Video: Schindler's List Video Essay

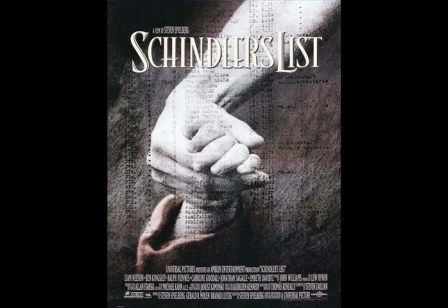(0:06)
Steven Spielberg's riveting film, Schindler's List, was released in 1993,
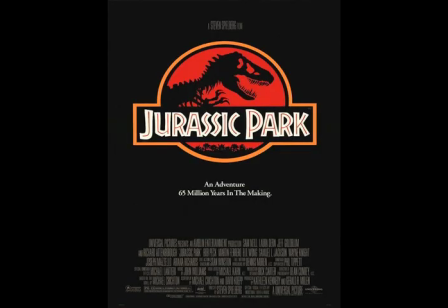(0:12)
the same year as his popcorn blockbuster, Jurassic Park. Although Jurassic Park stole the box office with $914 million compared to Schindler's $321 million,
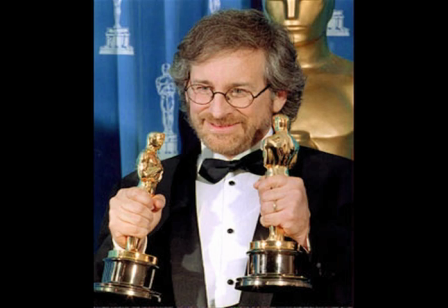(0:24)
Schindler's List took home seven Academy Awards, including Best Picture and Best Director.
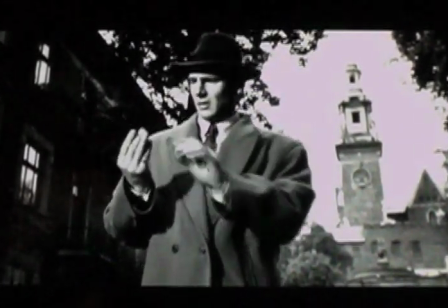(0:32)
These awards are well-deserved, as Spielberg took on the factual story of Oskar Schindler,
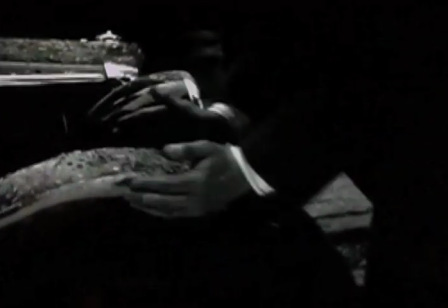(0:37)
a story that has a deep and personal meaning to him and many others.
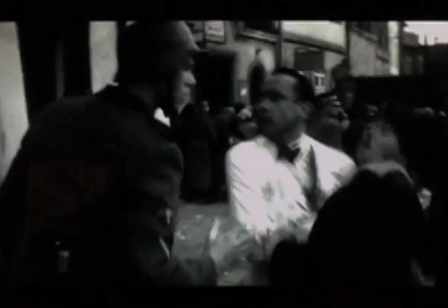(0:43)
Spielberg was able to captivate his viewers, mainly through his powerful storytelling.
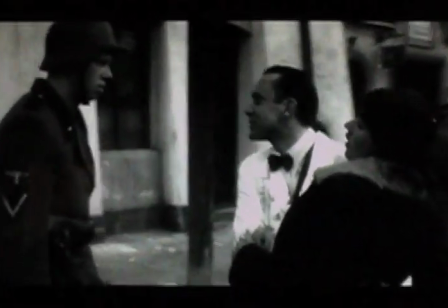(0:48)
However, it was hugely empowered by the use of black-and-white film.
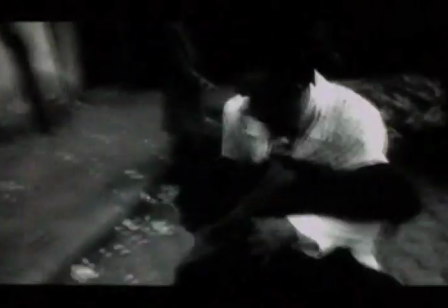(0:53)
The use of a handheld camera also gave the film a very documentary feel, which greatly brought a sense of realism to the audience.
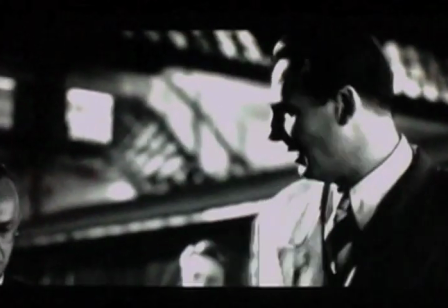(1:04)
As mentioned before, the film focuses on the story of Oskar Schindler,
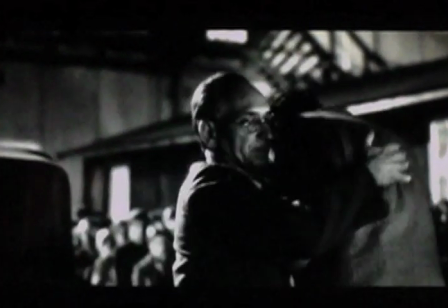(1:08)
a member of the Nazi party who saved the lives of over 1,100 Jews during the Holocaust.
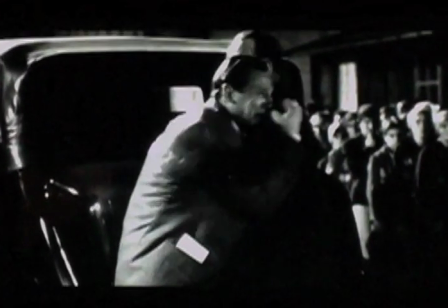(1:14)
With such a heavy topic, the choice of black and white film ultimately complements the effectiveness of the scenes.
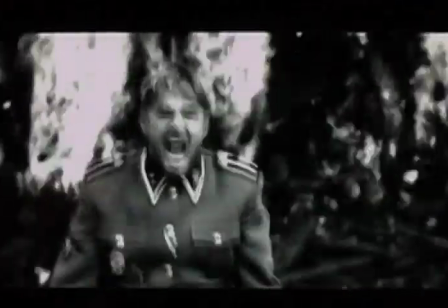(1:25)
While many can argue that filming in color adds more depth, the use of black and white footage works on a different level.
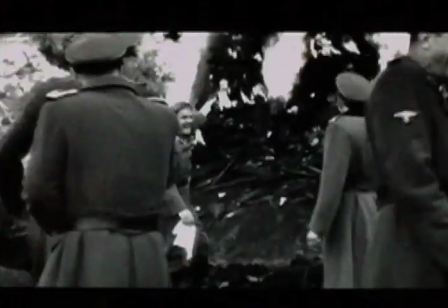(1:31)
It set a dreary tone which is a necessary aspect when depicting such horrific events.
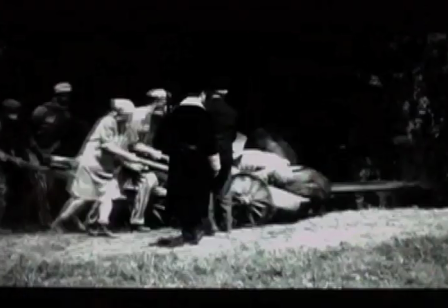(1:36)
Many films use black and white to produce a more dreamlike essence. On the contrary, Schindler's List is used to create a much more realistic feel.
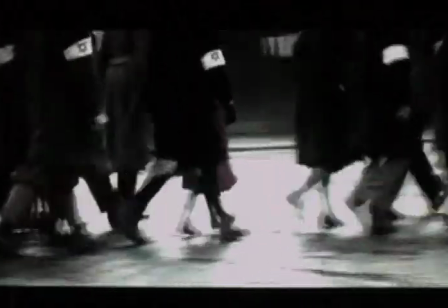(1:47)
Although the majority of the film is in black and white, Spielberg makes an effective use of color when depicting the little girl in the red dress.
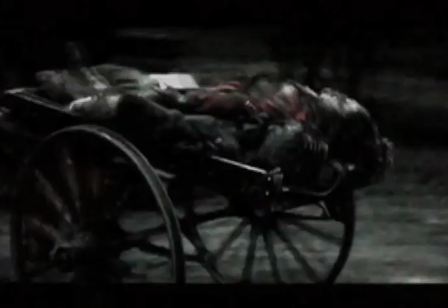(1:55)
This selective use of color serves to make this character stand out to the audience.
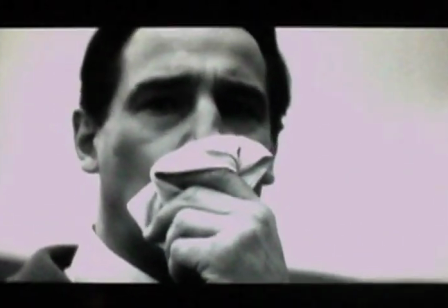(2:00)
almost foreshadowing her and future events.
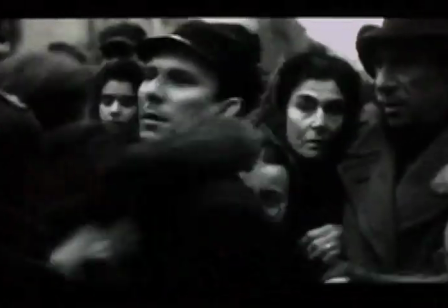(2:07)
In the present time, where the atrocities of World War II are merely historical events to a younger generation,
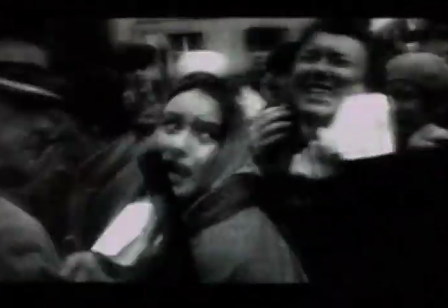(2:14)
all the images referred to us are presented in the form of black-and-white photographs and footage.
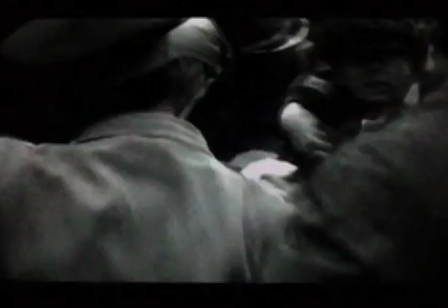(2:20)
As we can only relive those events without color, Spielberg's use of black-and-white engraves the realism of Schindler's List, captivating a youthful audience.
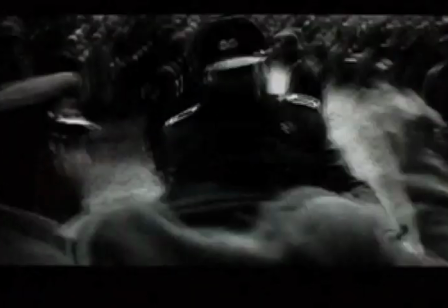(2:31)
Another contributing factor in the overall look of the film is the use of the Steadicam.
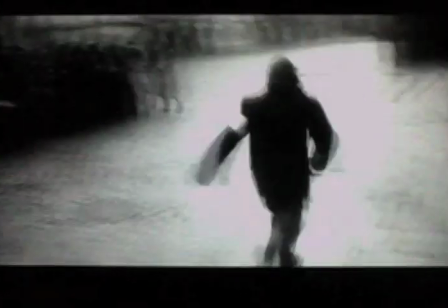(2:37)
Many of the moving shots are used during scenes of peril and chaos, dragging the audience into the film and giving them a first-hand perspective.
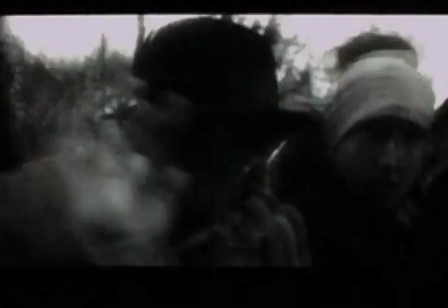(2:46)
The style of these shots creates a more documentary feel to the film, once again bringing that sense of validity.